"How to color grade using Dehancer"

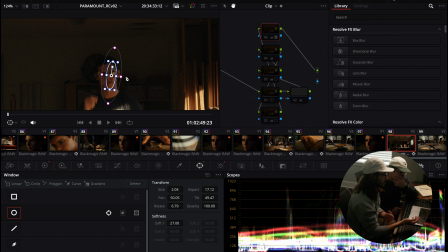And we want to add this light for the most part just to the key side, because that's where the light's coming from. If I had this power window on the other side, it would look really weird because the light wasn't coming from that way. So anytime you're doing any sort of adjustment with a power window, you want to make sure it's coming from the same direction that your lighting is coming from. Otherwise, it's going to feel dumb. So don't do that.
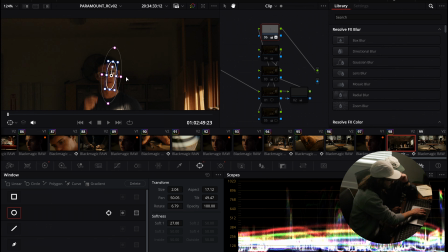As you can see right here, if we just turn this on and off, it's just adding just a kiss of light to that key side and just helping to kind of boost it up and wrap it around a little bit.
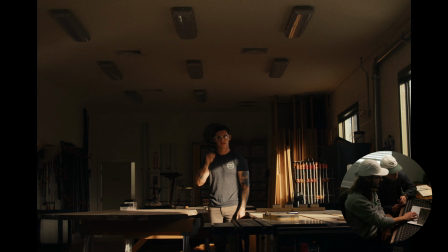So like I said, the rest of the room is a little bit too dark as well after doing that one power window. So this is when I'm going to come in and I'm going to use a gradient.
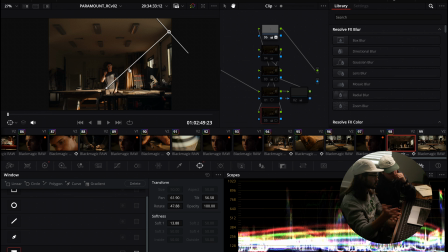A gradient is what the name sounds like. It is a gradual increase or decrease of whatever the thing is. In this case, it is exposure. For this, we just pulled it down from our key side because, again, if it was coming from the other side, it would feel weird. So we pull that down, that softens it off because we do want it to be a nice gradual fall off across the room.
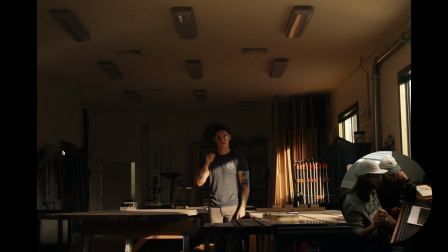And then this is what we're left with there. And that's literally just upping the offset wheel and dragging it out so it softens off. So after doing our little lift here with our kind of gradient, I still think that our shadows overall in the image were just sitting a bit too dark.
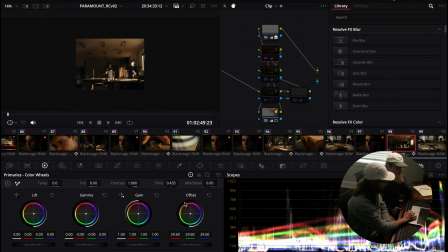And so for this, I just used the offset wheel right here and just cranked it up a little bit. Some people are afraid of kind of boosting their image like that because it's gonna like reveal some of the noise that's there, which is true.
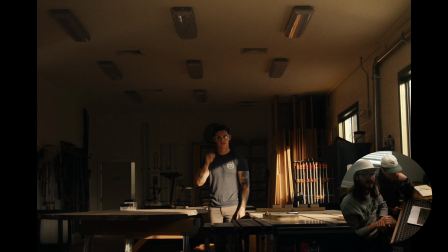But I don't think you need to be that scared of it as long as you're not lifting it like 2-3 stops. If you're just lifting it like up like half a stop, like it's not gonna be that big of a deal. Like this was shot on a Blackmagic camera in pretty dark conditions, and black magics are not notoriously known for being clean in the shadows, and even with this little lift that we did here,
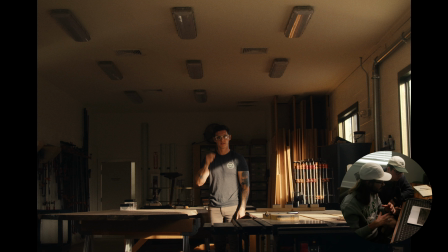we didn't get that too much noise. So don't be afraid of lifting up your shadows if you feel like you need to. Then in here, as you can see, it just very slightly pulls down the bottom of this image here with another gradient, because again, we want our eyes to be focused at the center of this image, at our talent here.
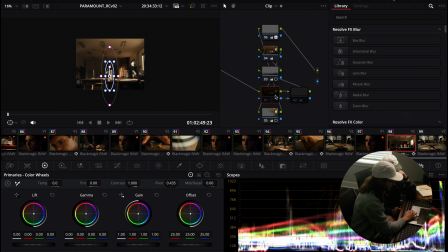Finally, the last thing that we did was I put another power window around our guy.
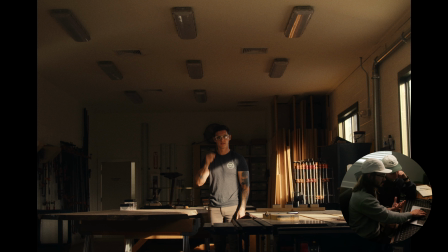I brought him up just slightly and brought the rest of the room down by adding an outside node. So when you have a power window and you add an outside node,
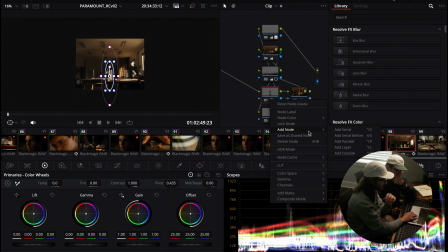and you do that by just right clicking on the power window and then or on the node and then add outside, it's going to affect the opposite of whatever your last one. So if your last one was affecting the outside of the image or the outside of the power window, then it's going to affect the inside and vice versa. Pretty much all you have to rely on when you're doing something run and gun like this is your composition and the positioning of the sun. So that was super important here when we scouted, and we had the luxury of scouting for this documentary project, which a lot of projects for this, docu-style stuff, you don't have that luxury. So it was nice being able to do that and seeing where the sun was going to be, because that allowed for our more polished shots, if you will, in the wood shop to look a little bit elevated, which was nice. But, my kind of approach just in general for doing docu-style stuff is kind of seeing, what composition will get the light to look the nicest or most polished, like it had a light or something. And then I kind of know if I'm grading this, what I can do to it in post. Yeah, it's nice. And, the thing with like a project like this is, it's so funny to look back at them even like a month or two later. And it's like, wow, I would have done so much stuff differently. Yeah. But client was happy. And at the end of the day, that is the ultimate goal. You're always going to get better. Every project you do, you're going to look back a month later and be like, oh, this could have been so much better. But, if you deliver something to your client and that they're happy with and they're able to share with whoever they need to share it with, you've done your job, and, give yourself a pat on the back for that. So, yeah. Cool. I think the shoot was a lot of fun. It was like I said, we were both like, let's just make something. And we were like, what's the next? I think you just hit me up and you were like, what's the next spec? Yeah. And I was like, I don't know. So, luckily I had a connection to this really cool story, this woodworking company. We were like, you know what, let's just rock it, you and I, and just see what we can do. And we made it work, and it was a fun little project. All right, man. Well, I got to shout out. This man's also on YouTube. He's doing better numbies than I, but he definitely go check him out for anybody that sees my stuff and doesn't already know who this guy is.